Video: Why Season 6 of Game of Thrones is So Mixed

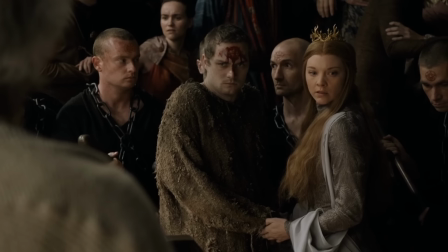[16:35]
So going on to the next sequence, we have The Great Sept Explosion.
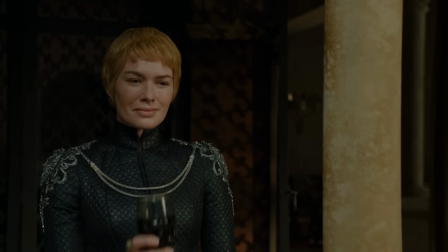[16:40]
There is a lot about this sequence that is great, but I think it misses a core aspect of storytelling and that is again, a lack of consequence.
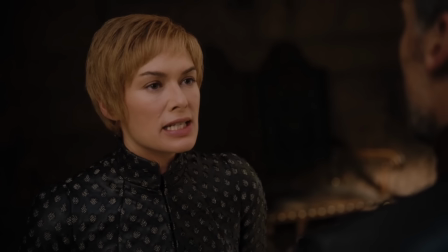[16:47]
As a self-contained sequence, it's pretty good, but you have to look at the larger picture given that this is a long-running series.
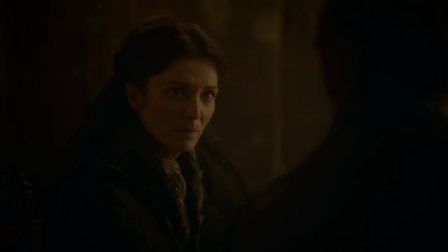[16:55]
As an example,
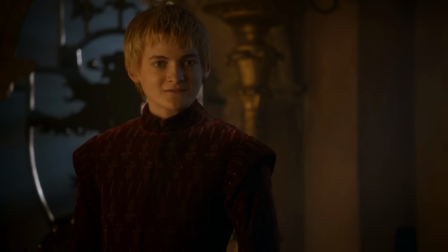[16:56]
a part of why The Red Wedding was so memorable was obviously the heartbreaking twist and the impact it had the world after the event took place.
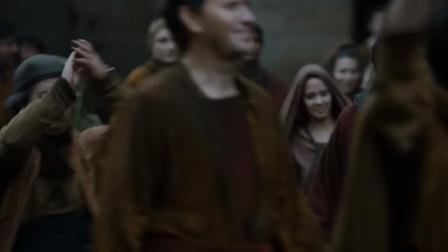[17:04]
Everyone the episode after was talking about the Red Wedding, but who was really talking about the Great Sept explosion after it happened?
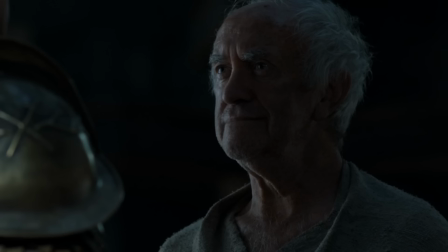[17:12]
Do all the citizens of King's Landing just not care anymore? What happened to the importance of this line that was set up in the same season?
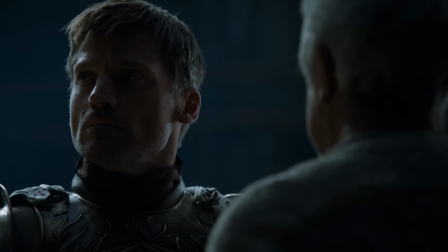[17:19] Every one of us is poor and powerless, and yet together we can overthrow an empire.
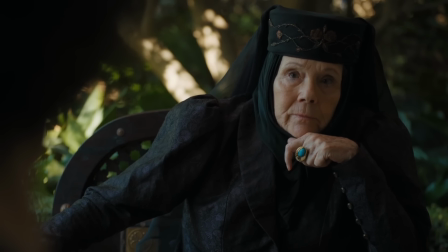[17:27]
The only scene we got as a result of the Great Sept explosion was a few brief mentions from different characters and Jaime being mad at Cersei,
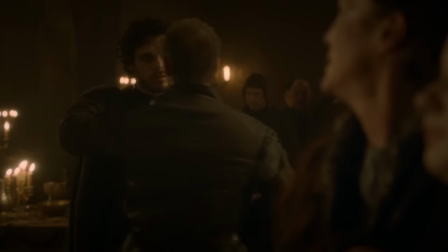[17:35]
but that wore off pretty quickly. So, imagine if the Red Wedding had the same treatment in terms of the story afterwards.
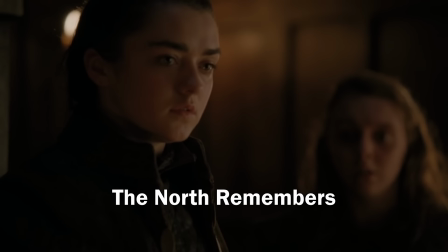[17:42]
Instead of the North Remembers, it would basically be the North forgets.
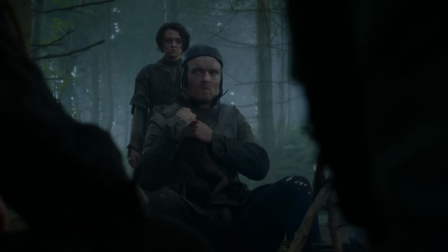[17:47]
There would be no lasting impact and it would feel as though it wouldn't matter that much besides just ending a plotline.
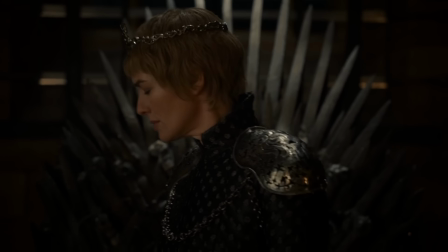[17:52]
So, as it stands, the Great Sept Explosion acts as a means to only move Cersei to the Queen position of the Seven Kingdoms,
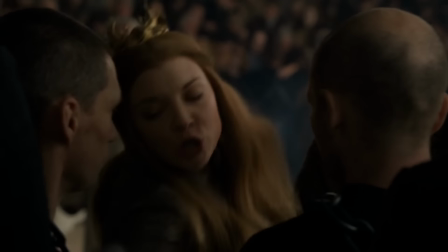[17:59]
and to delete a bunch of characters that will no longer be relevant to the story. This is the main negative aspect about this sequence, but there is obviously a lot of great aspects about it. I think by far the best aspect is the music. Raman Nijewati really carries the scene, and it wouldn't be the same without the Trial of the Seven track.
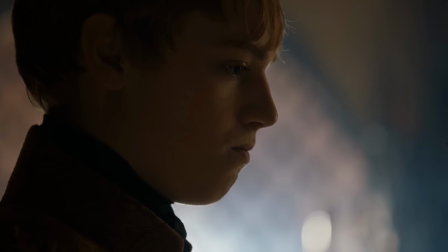[18:19]
It also helps that David and Dan barely include any dialogue in this sequence given that that's normally their worst contribution.
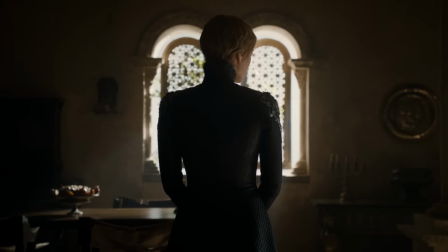[18:25]
But since there is barely any dialogue, this allows the cinematography and score to carry the sequence into the S-tier status.
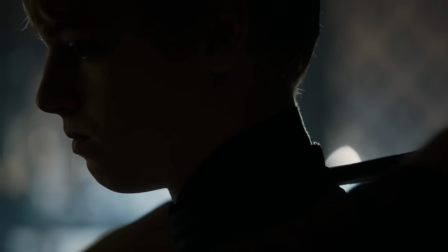[18:33]
Also, the pacing of this whole sequence perfectly complements the music and creates some outstanding synergy.
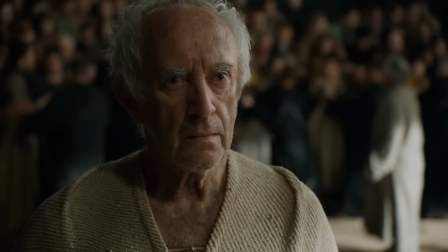[18:39]
That slow ramp into the climax as the characters realize what's about to happen gives you chills every time.
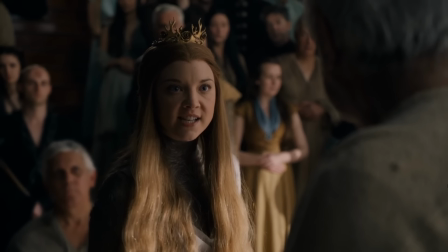[18:45]
Overall, it's an awesome sequence that is unfortunately brought down by bad follow-up later on in the show.
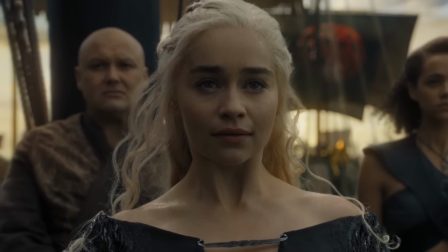[18:50]
If Game of Thrones ended after season 6, then the Great Sept explosion would practically be perfect.
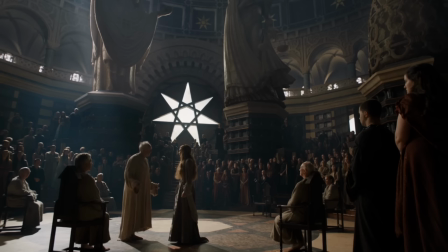[18:56]
But as it stands, I think it's pretty good and not utter perfection as some people may say.
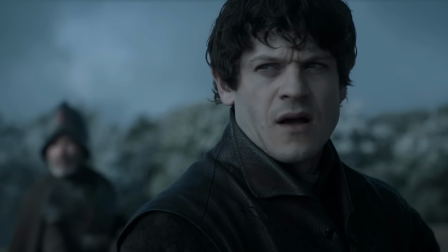[19:02]
So with these two great sequences that are somewhat flawed, the appealing cinematography,
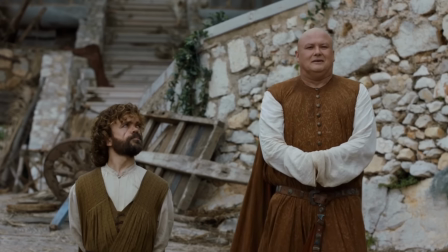[19:07]
payoff that is hit or miss, and the disparity in quality of writing puts this season in a more mixed reception.
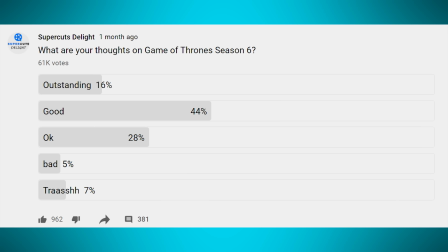[19:14]
Because of this, I think season 6 belongs around the area of good and okay.
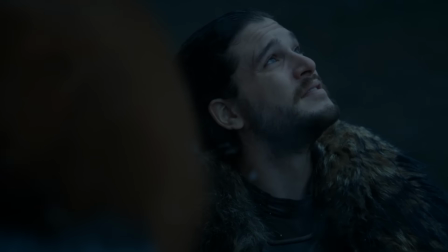[19:18]
There are qualities that elevate this above the season being trash, however, there are aspects that bring the season down from it being outstanding.
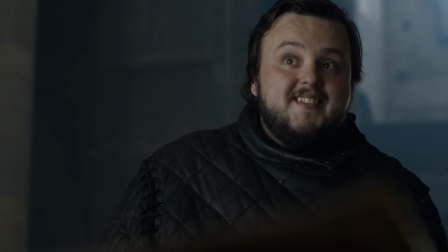[19:26]
Hopefully you guys enjoyed the video, and if you liked it, I made other video essays on season 1, 4, and 5.
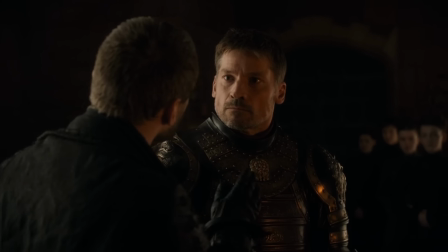[19:32]
And for the next one, I'll be looking at season 7 and where it goes wrong. Have a good day, and let me know what you think about season 6 in the comments.